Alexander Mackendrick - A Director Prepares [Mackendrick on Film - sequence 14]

And in contemporary theatre or movies, very often there are the things like the ashtray, the mirror that the hostess goes to fix her hair in, or the bowl of flowers that she rearranges, the drinks on the sideboard and so on.
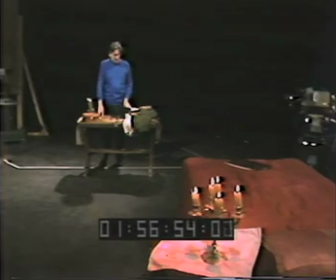But this is a period film, period story. So really, what are the best props here? The best props obviously are connected with what he's doing. They're his activity, he's dressing. So his clothes. Where shall I place his clothes around here? Well, there are the chairs too.
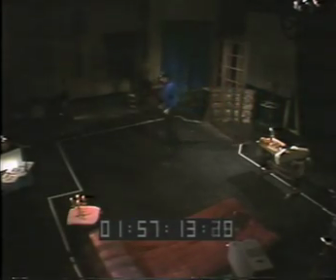Over here I have the chairs. I can put things on chairs. Where shall I put them? Let me take that chair and put it over here.
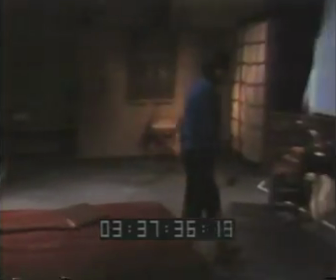Good. That means that I can take his shirt as if he'd taken it off and left it over here.
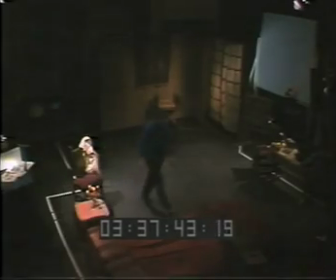And that gives him a reason to move over in this direction on his way towards the window.
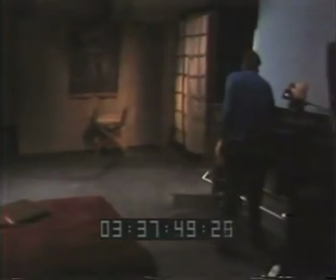No, wait, maybe his boots, because if you have to get out in a hurry,
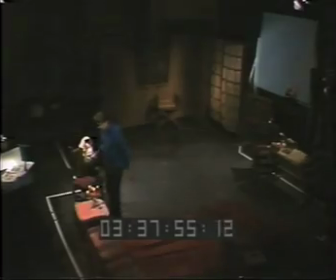better get your boots on first than your shirt. And he takes his boots over here to look out of the window so.
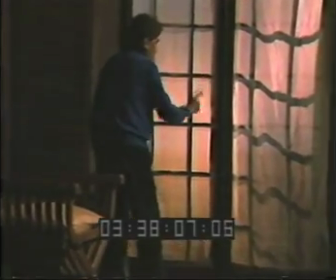Very cautious, seeing here. Then sits here, put his boots on.
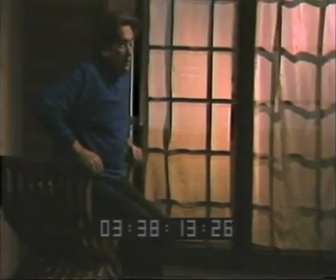This way he's facing back towards the girl. Perhaps that's the point at which he wakes up.
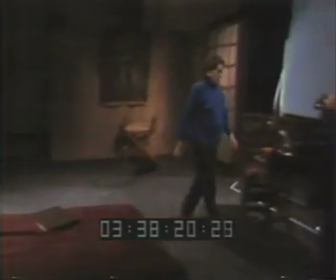The rest of the things here, his doublet, his dagger and so on, I can put on here.
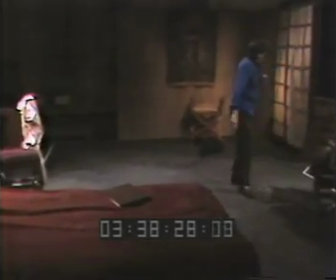That means they're on the way as he leaves, as he goes out. Okay, fine. Now, gradually I'm beginning to see the props, the furniture,
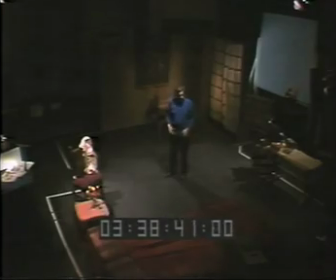making the moves, and the scene is coming to life because of the disposition of these elements. It's not just a movie set, a lot of flats in a soundstage that I'm building here.
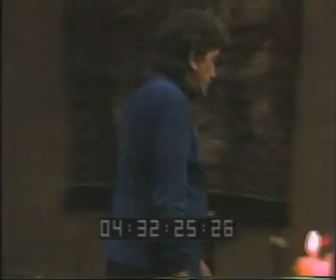Inside my head, in this bone cassette, I'm building something much more subtle, much more elaborate.
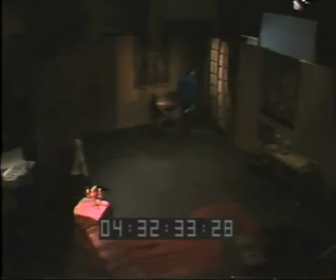I'm trying to build a whole time and place, the place of the Renaissance, of the families of the Montagues and the Capulets feuding.
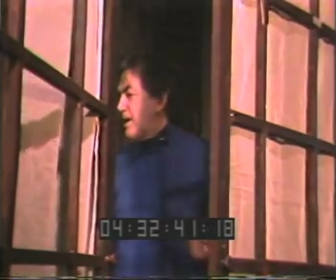As I look out there, I'm trying to, like an actor, I'm trying to feel it with all my senses,
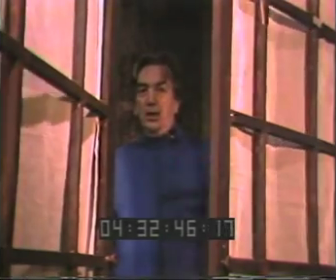not just what I see out there where the sun will be rising in the east,
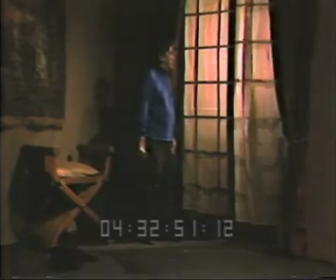but the wind that comes through here. That's the wind that comes before the dawn. I feel it. I can see it and feel it, and it comes alive to me and really solid. As I watch over there beyond the river, that's Montague country.
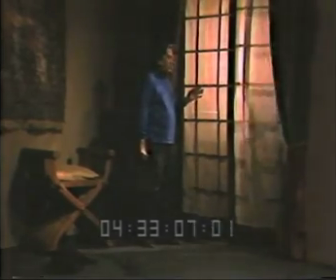I'll be safer over there. And then the monastery,
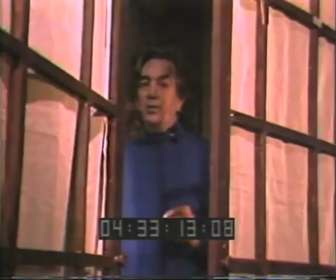where the bells in the bell tower that I can see will be ringing soon to call the people to early morning matins and to
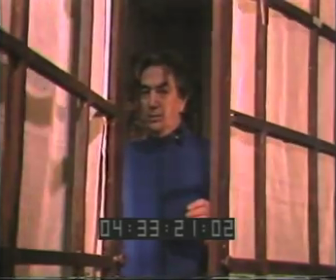confession of the sins of the flesh. What I'm looking for indeed is Capulets.
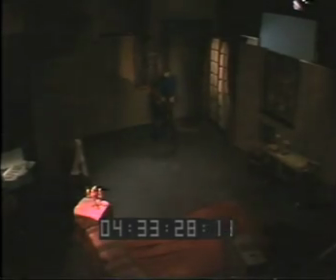As I think of this, I realize something that perhaps I missed when I was just listening to the actors reading the Shakespearean blank verse.
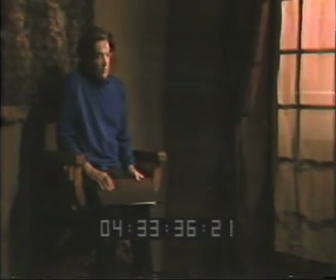I'm thinking that it's romantic in tone, but how romantic is Romeo at this particular moment? What he's looking out there for is something much more specific. It's the Capulets that are a deadly danger to him.
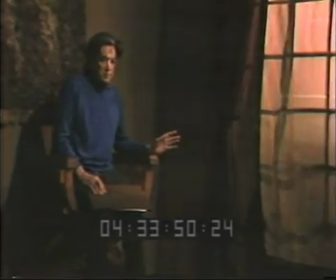So that color arrives. There was one man who was here before me, of course, that was Shakespeare,
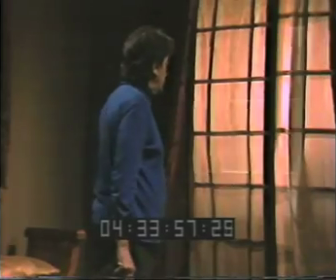who had to build all this world beyond these walls here and make it real because that was the prompting,
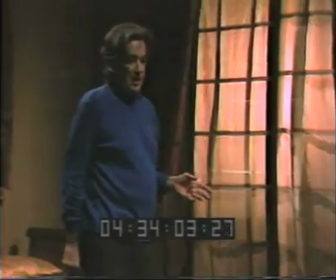the things that brought the words to his mind. And so as I look out here,
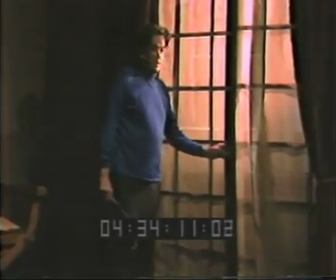I know that there's a note of fear, there's a color in the language, which makes it much more exciting.